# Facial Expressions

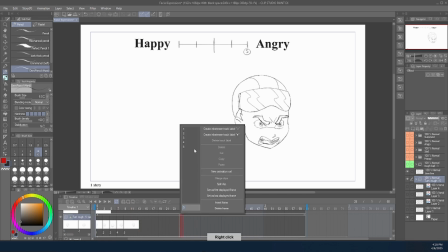[12:23]
And then I'll even, later down here, I'll add in the opposite, just so we can see it from both angles.
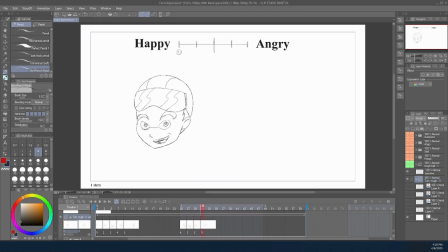[12:30]
Going left to right, right to left. Then we'll let that play. He's angry, he's happy. He's angry, he's happy. And obviously this is a very simplified version. You could add tons more keyframes in between if you wanted to add more of a fluid expression as it transitions.
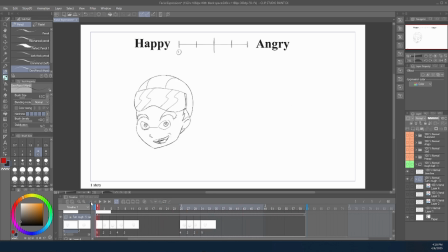[12:49]
So now let's jump to a fresh new one, nothing drawn here. And then we're gonna animate that from scratch. Okay, so now let's try that with a brand new fresh circle.
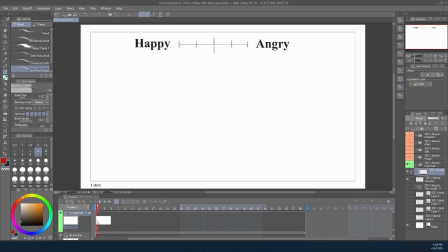[13:02]
So we're going to do happy to sad, or happy to angry. And nothing's here, this is a clean slate. So all we're gonna do, we're just gonna keep it simple. If you wanna go over here to the little circle here, it might be a different shape.
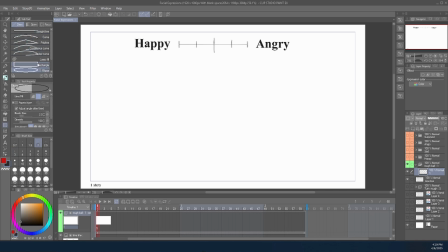[13:19]
But I don't move any of my presets, so yours should look like mine if it's the regular one. So you got your paint bucket, you got your gradient, then you have your different shapes and lines that you can do.
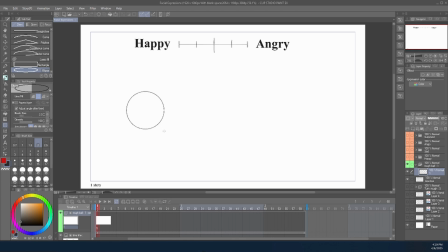[13:32]
So we'll hold down shift and we'll just drag this circle out. And this will serve as our head. Switch back to the pencil. We'll just put a little face here and then we'll just do real simple.
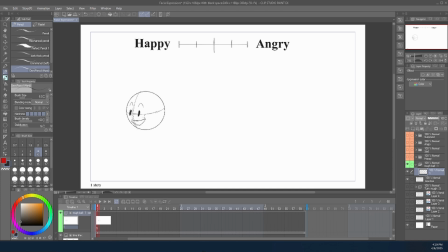[13:52]
Just real happy guy, right? Nothing can stop him, the sun shines every day. Super happy face. And then we're gonna go 1, 2, 3, 4, 5. So do that by 2 frames, so 2, 4, 6, 8, 10.
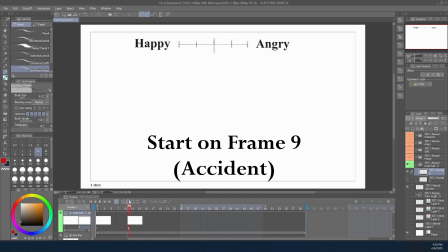[14:09]
We're gonna go to frame 10 and then make a new layer. That's gonna be our angry face. So with onion skin on, there we go. We remember happy's over here. And we'll make a circle just about the same size. It doesn't have to be perfect.
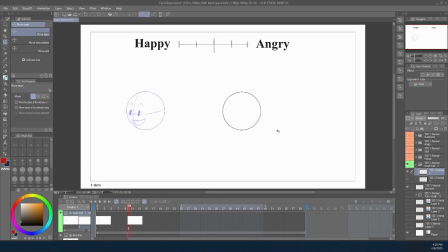[14:25]
And drag it a little bit out, or you can put it as far as close as you want. It'll probably look a little better if it's closer for just the smaller amount of frames we have. But if you wanted to do further, you could just put in more frames and it'd be smoother and it'd look nice.
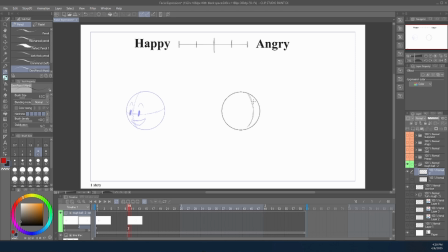[14:45]
So now we'll do the angry face here. We've got our circle. Sketch this out. We'll do the same kind of eyes, but now really angry. is on fire.
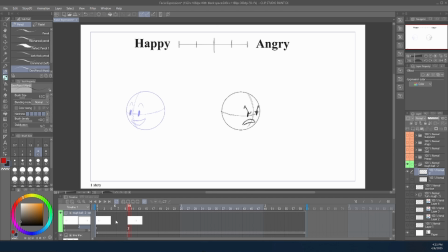[15:07]
Then we're going to the middle. We're going to frame 3, which is going to be right 1, 2, 3. It's going to be on frame 5. So anyway, we'll get back to this, and we'll call that number 3.
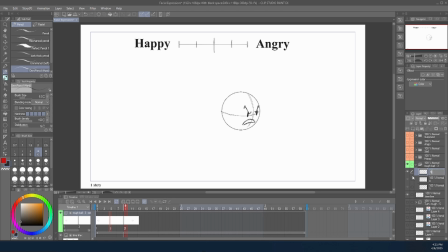[15:23]
Sometimes I like to rename these. It makes it easier for me. You don't have to. So we have those in order. So now number 3, we're going to drag circle out. And because we're doing that head transition, we're going to put it a little lower because we want a nice clean arc as it moves into the next position.
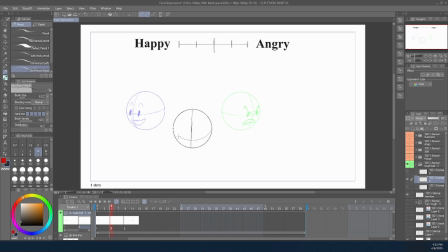[15:43]
So here we know that the head is going to be down. Alright, head's down, and just kind of do like a face like this.
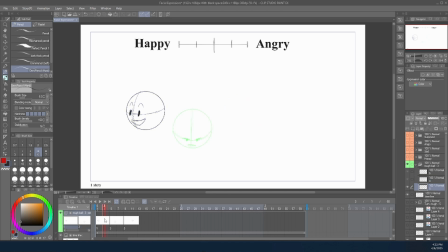[16:03]
Just kind of bleh, just kind of whatever. So then we'll go over here, create a new frame. This is now frame 2. I'm gonna drag that circle out, position it just kind of right in the middle, and then we'll even jump over here and do the same thing real quick.
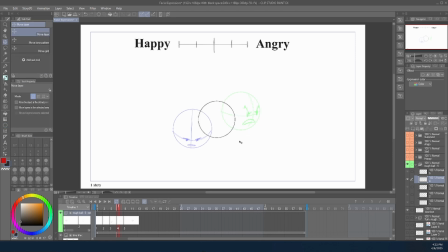[16:23]
Make another circle, kind of move it in the middle, not too high, not too low, somewhere in between. We'll go back over here.